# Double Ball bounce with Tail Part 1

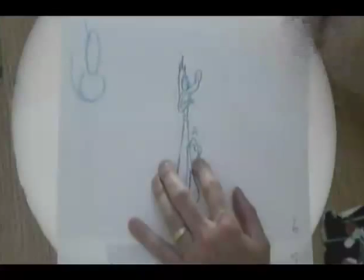I'm going to place this point over top of that and then attach the shoulder to that same point there. And keep the line moving in the exact same way.
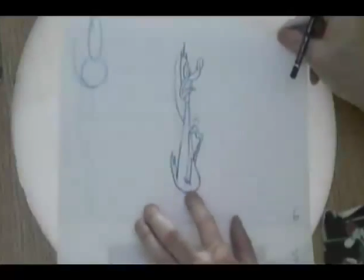I might put a little bit of a stretch on it because again, between these two, you can see that if I line up the butt, how much his head is stretching up there to create more of a pull.
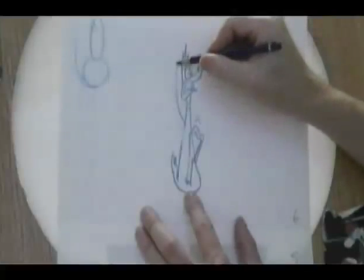So if I'm going to pull one part of the body, I really should pull another part of the body that's dragging at the same time.
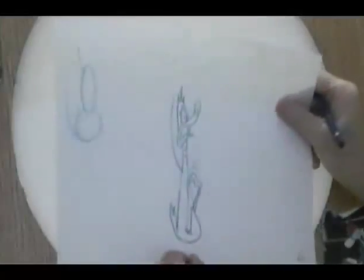Right? Here's where we get into logistical, you know, physics of the character.
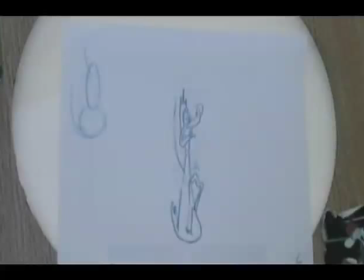And basically, you're making up the rules as you go along. You're saying, how stretchy is this character? Okay. Can my character stretch more than this? Possibly, if I wanted him to. But would it be appropriate for the action that's taking place is the other question that I then have to ask.
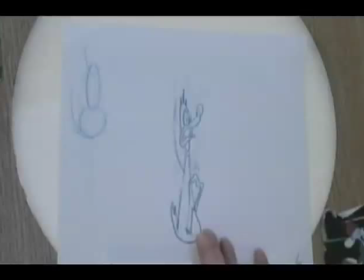Is it pushing it too far? Is it making it too cartoony? Does it stretch the limits of believability for this character?
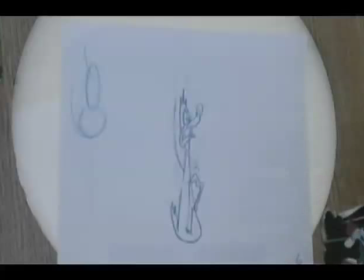Does it follow through with the timing that's taking place in this action? Right? These are all things that you have to sort of consider as you're moving through your drawings.
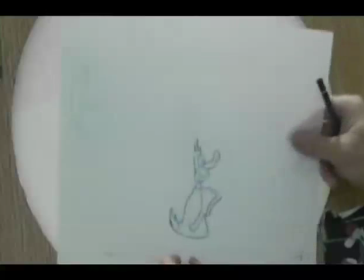And this is back to that basic principle that I've always been touting, is that you got to be thinking about what you're doing as you're drawing.
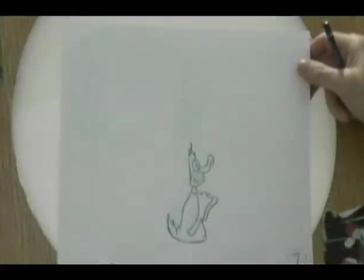If you're not thinking, then you're just mindlessly doodling and you're making it up without any rules or regulations to it or cause and effect,
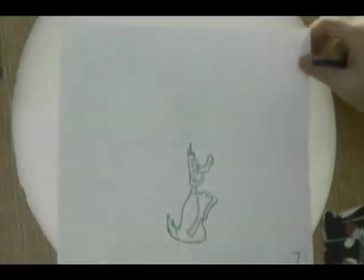then chances are the outcome of what you're trying to do may not be as effective as what you want it to be.
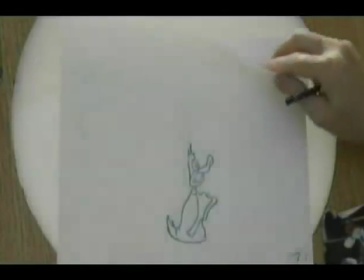So now in this drawing here, you can see that the difference between these two is that my chest is coming down and forward.
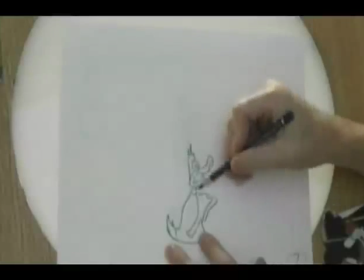See how the path of action on the head is curving a little bit here?
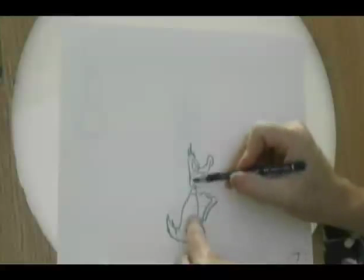So what's happening is there's a little bit of a compression between the chest and the head, but there's also an arcing movement on the forward part of the chest.
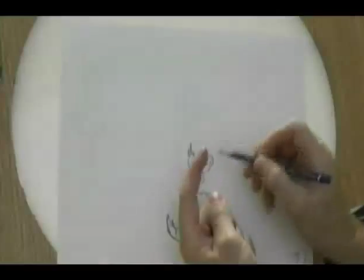So there's a pivot point here where the spine is now bending over this way because the impact is hit down, and therefore the head is starting to fall forward.
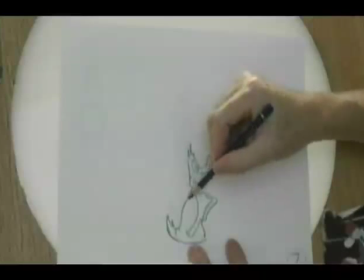So therefore, I want to make sure that that connection point with the shoulders is the same,
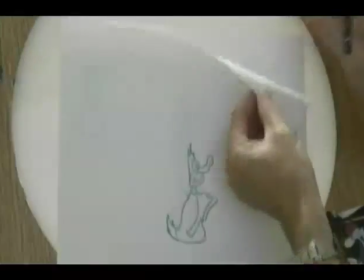and it's still following through with the path of action, with the understanding that if the shoulders start to pull forward like that,
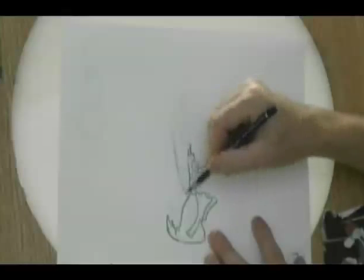that I've got to follow through with it. But the length of the arm is such that it's basically going to blend in with the previous line that I've drawn.
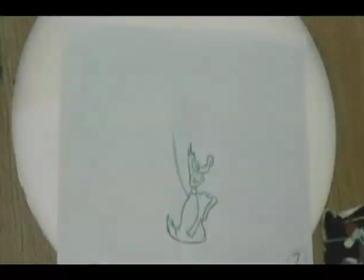So here's where we're getting into that theory of the gymnast with the ribbon on the end of the pole.
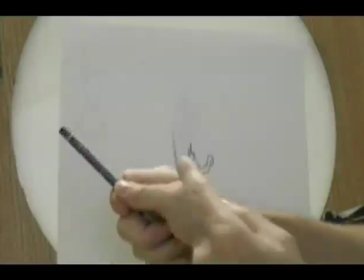Wherever that tip of the pole goes, whatever path of action it creates, whatever figure it creates,
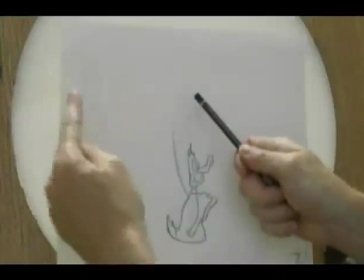so if I do a figure eight like this, the ribbon has to follow that exact same figure eight pattern.
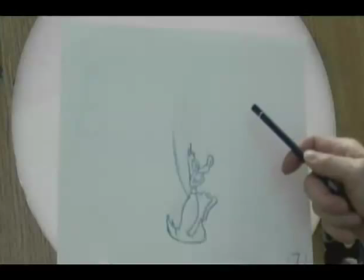It can't deviate off of it. Okay, if it does, then it starts to look like it's got a mind of its own.
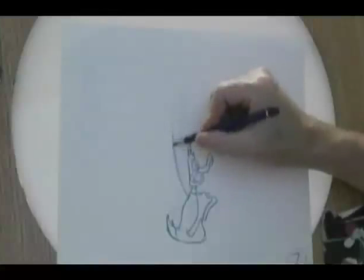And that's not something that we necessarily want to have happen, because this is just dragging.
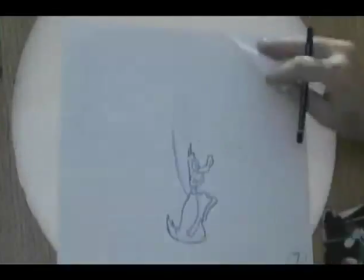So we want to follow through that line there with the arm coming down like this, and then we move on to drawing.
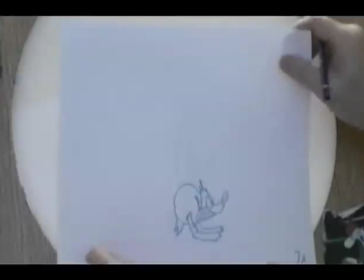In my case, I've got the 7A drawing, which is the favor right after the compression.
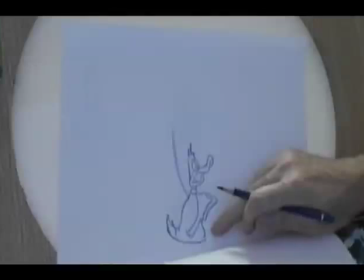You may or may not have put this drawing in. So if you haven't put it in, then don't worry about it.
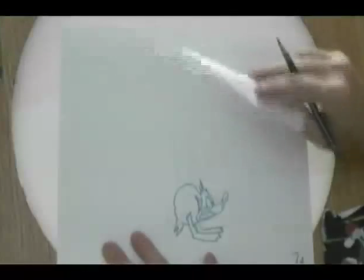If you have put it in, then you have to consider what you're going to do with it. So in this case here, you'll remember that there's the compression of your main ball.
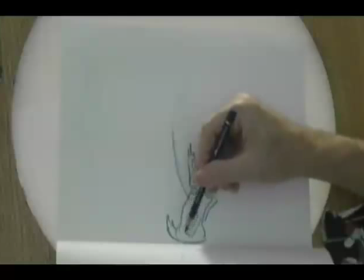And this part here is still stretching, but it's sort of impacting. I remember we did that little saucer thing where it had the suction cup on top of it, but this part here was still stretching up.
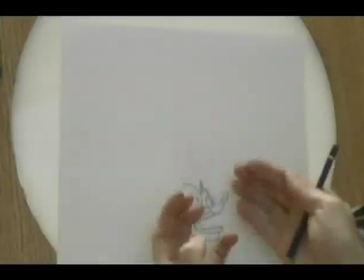Now in this one, we have the reversal where the bottom ball is going up, so now I've taken the upper part of his body and compressed it down, and I'm dragging the top part of his head down as well.
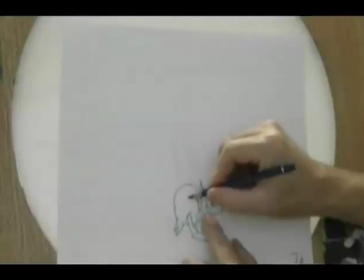So because of that, his shoulder has now moved into this position here, and it's basically locked out now.
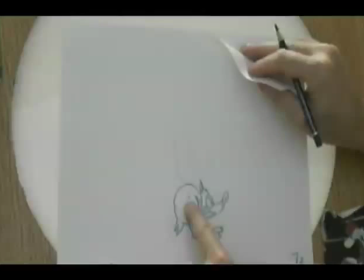See how it's stopped at that point? Okay, and that's okay, you can do that, but then you have to consider what's the rest of his arm going to be doing.
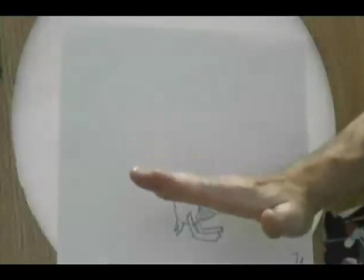So as the arm comes down like this, what I want it to do is I want it to continue down as his shoulder stops and begins to go back up again,
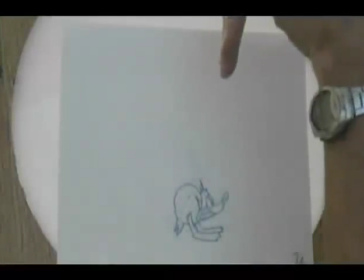so that I overlap and pivot it like this. Right?
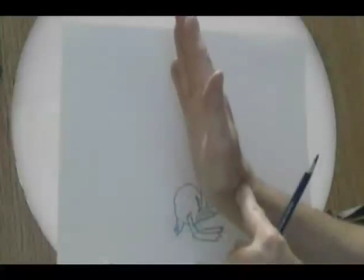So what I'm doing is I'm taking the shoulder point here and freezing it, but continuing the downward action of the arms, but bending it severely.
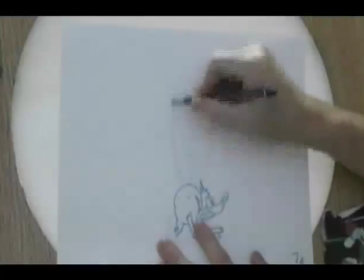So basically I'm following my path of action that was coming down like this, but I'm going to pull it out like this.
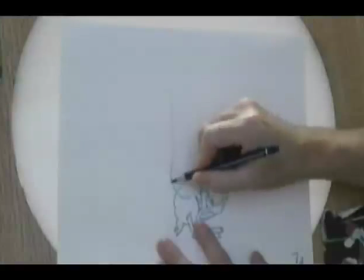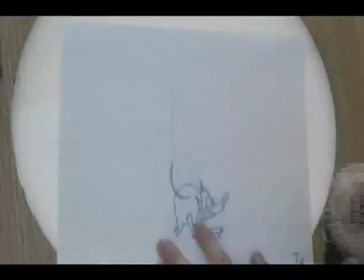So it's going to wrap like that.